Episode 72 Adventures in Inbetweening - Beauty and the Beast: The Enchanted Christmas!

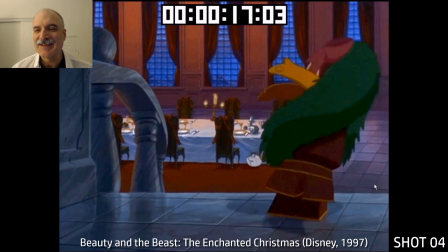And it's, I really,
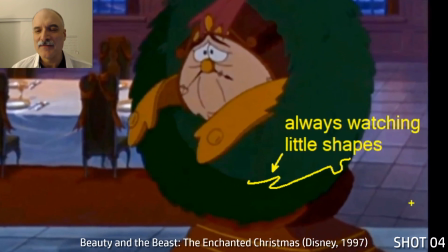this job cemented a lifelong love of effects for me because it was early in my career,
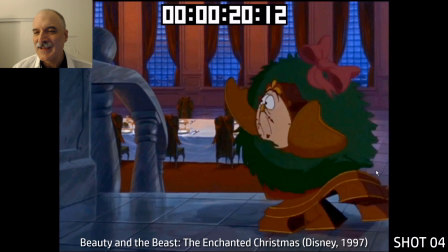so it kind of was part of my foundation. And I think I always liked effects in the first place.
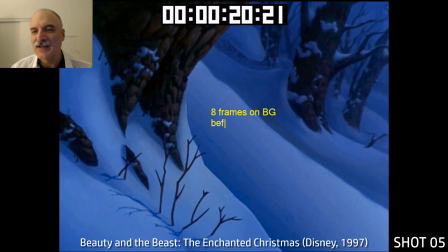Drawing, like here, we've got some snow. So in this case here, Lumiere is going to come down the hill riding on Cogsworth's back.
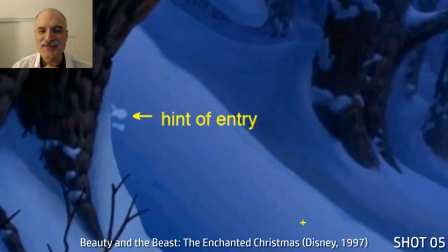And you can see there's a little bit, a hint of a snow here. I love that idea. That's very cool.
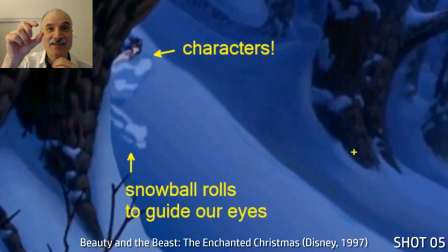Snowball is rolling to guide our eyes to that point. And then the characters are going to come in here.
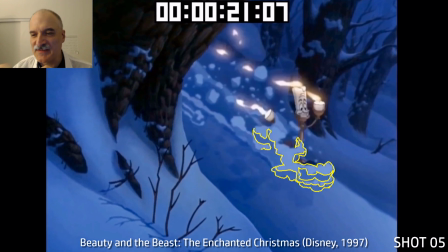Now, as characters come through, you can see this snow that's in the foreground.
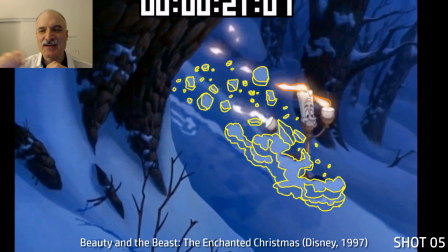All these big chunks here. Again, this is very, there's a lot of different ways this could be done.
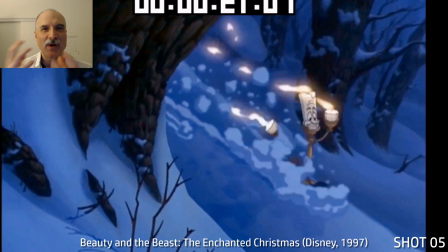The snow chunks don't have to be just one way. There's options there.
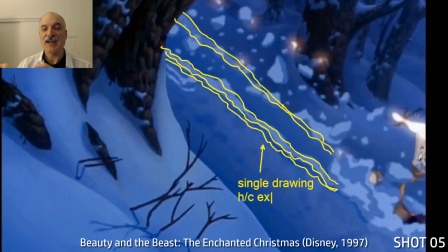Now this overlay here and this underlay are put in front and behind of the characters,
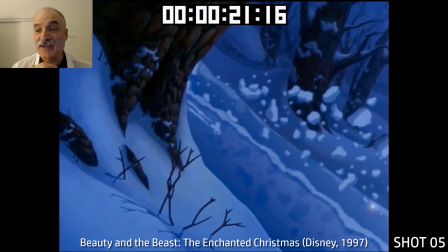and that's just exposed and revealed as the character goes past. So that's just one drawing. Now all of these snow chunks that are being flown back here are all conveniently, you can see there's shadows there. I don't remember drawing those shadows, so I think those are added in the ink and paint stage.
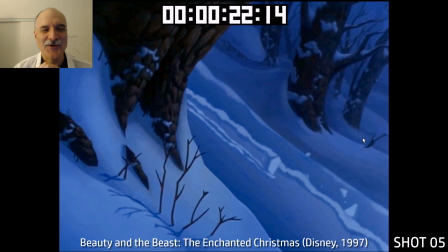But all these pieces of snow are just going to fall back into the hole that was made from Lumiere and Cogsworth there, which is very convenient.
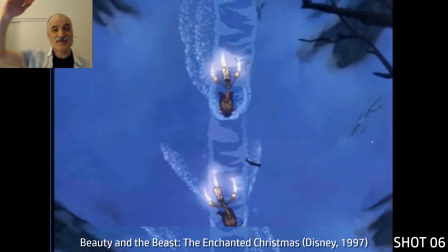Okay, this was done on 16 field paper. This was a massive, this paper was like a foot wide.
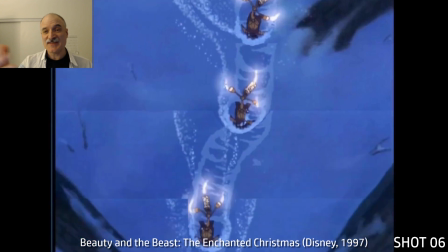It was probably 8 feet long. You could see how long this pan went on here.
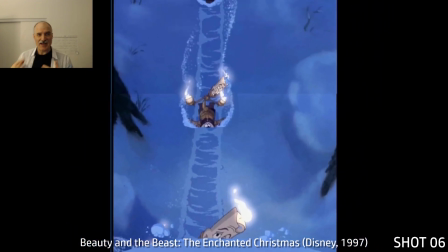And literally, we had this piece of paper that was rolled up. And it was, you know, you would put your paper on top of that to draw the effects.
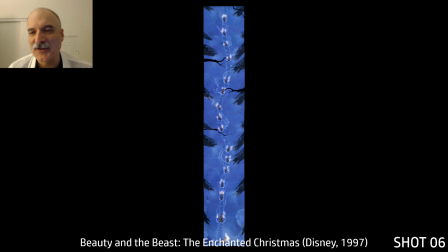Look how long this was. This pan was just phenomenally long. And this is just how it works sometimes.
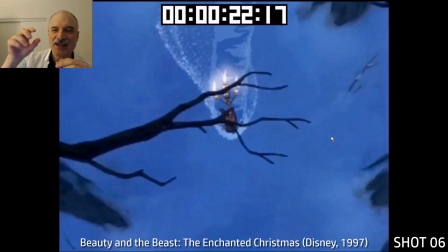So you're going through frame by frame and matching up to that portion of the
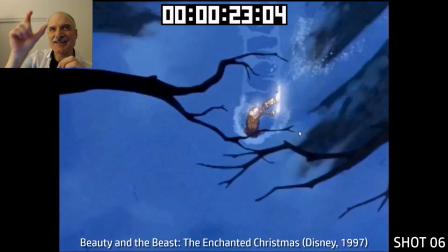exposed background as the path going down the hill is revealed.
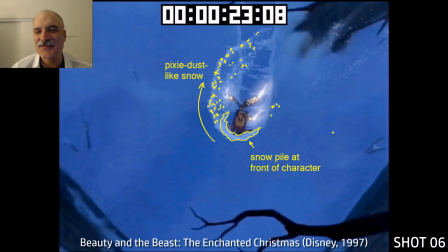Just a heavily technical exercise with a lot of things that could go wrong,
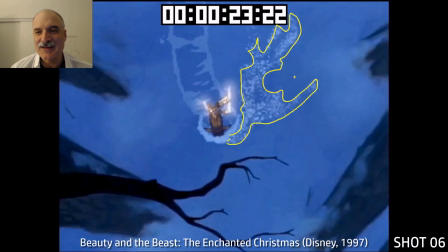a lot of time-consuming drawings that need to be done here.
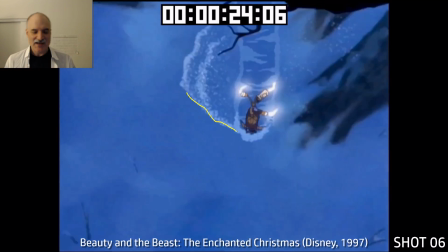And again, this was all drawn on paper with pencils and then scanned in and digital inked and painted later on.
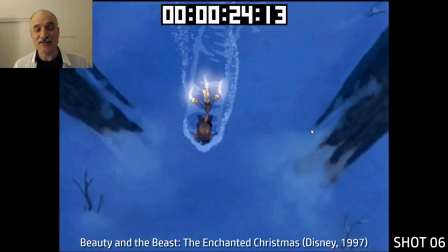So when we were going to the line test machine with this stuff,
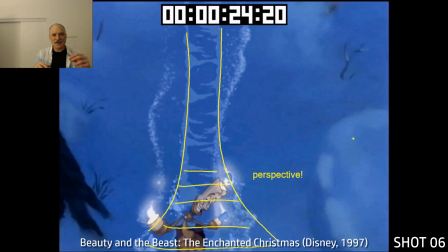you'd literally go up with a huge stack of papers and you'd be putting it there, and every frame you'd be adjusting it down a little bit,
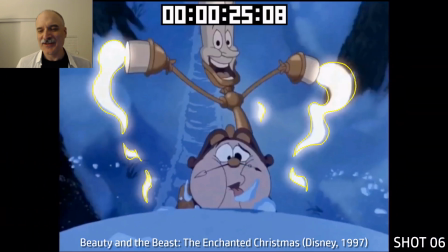down a little bit, down a little bit. When I look back, I'm thinking, wow, I'm amazed that we ever did it that way.
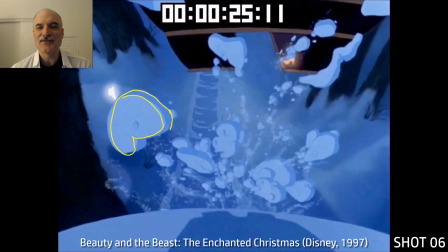And you know, of course, 2D animation is still done to great success in the world today.
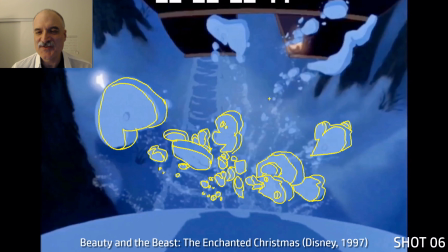But this is just when digital ink and paint was starting. You can see again, look at these snow chunks here.
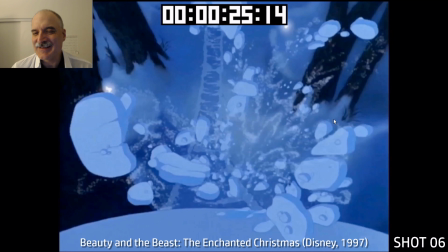Lots of fun shapes. And just thinking about the three-dimensionality of them.
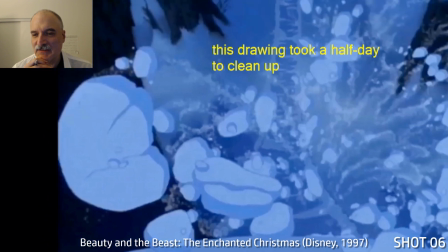Drawing like this, I'm sure this took me at least a half a day to clean up, maybe even longer.
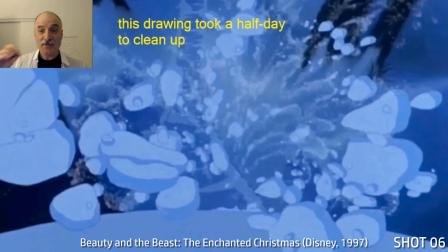There was just so much detail here, and we were always thinking about line quality. Those weren't just putting it down.
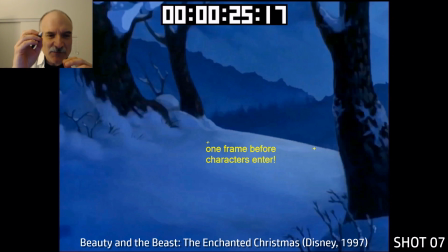It was always putting down the right line, flipping, make sure that line is going to flip with the previous drawings.
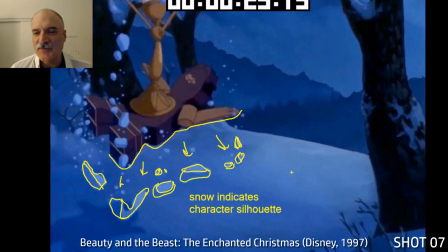Here, last shot, we've got Lumiere coming in with Cogsworth, some snow coming off of them, showing the silhouette, and then boom!
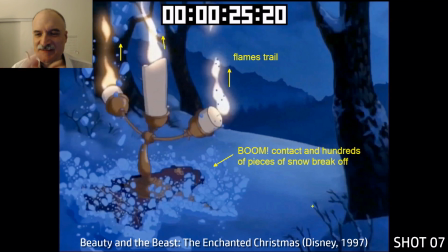On this one frame contact, hundreds of pieces of little snow break off, trailing those flames.
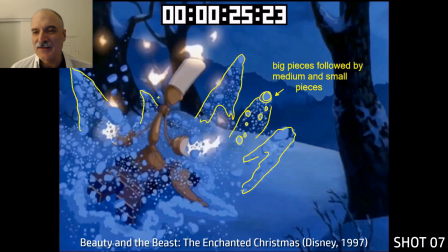The color pops there are really nice.
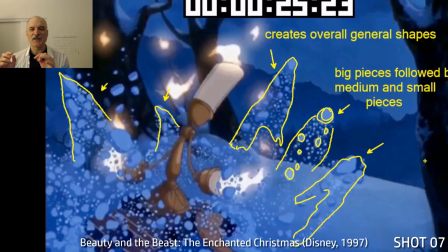Now, whenever we're animating all these different shapes with hundreds of little pieces flying around, we're not going to animate every single tiny little piece and flip that.
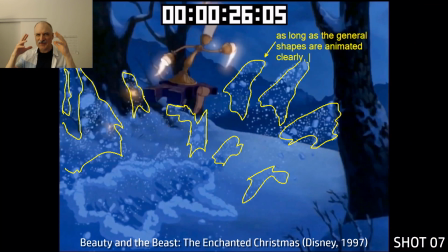It's more about the overall shape, almost squinting your eyes and saying, okay, I've got a bigger shape,
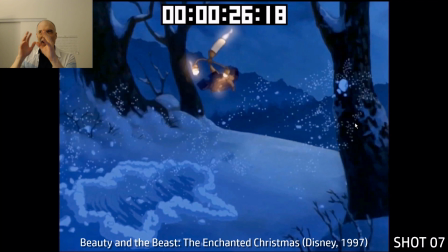some smaller shapes, some medium shapes, some smaller ones, and I'm going to flip those and make sure that those are working.
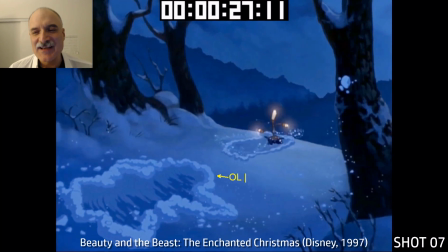If you're going to try and animate every single little piece, it's just going to take too long, and honestly, it's going to lose some of its appeal, I think.
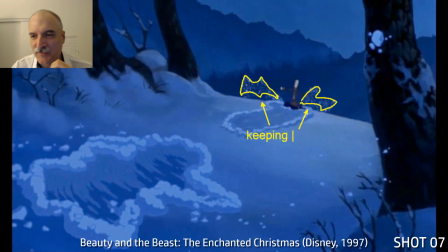I can see there's that overlay that was left behind, a new overlay trail being revealed in the distance there. Again, thinking about those basic shapes.
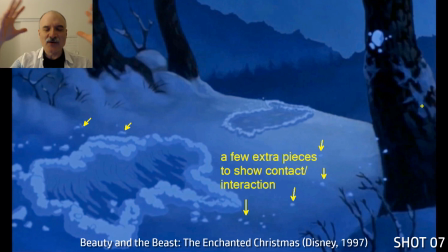If you go frame by frame, it's not exact, but we have the overall feeling of progression there that is what we need.
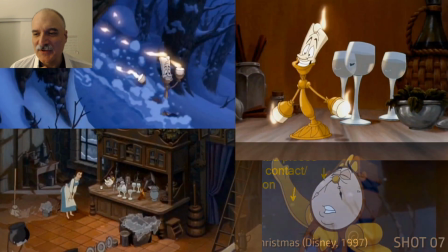And those extra little pieces of snow falling on the ground just to show interaction with the background.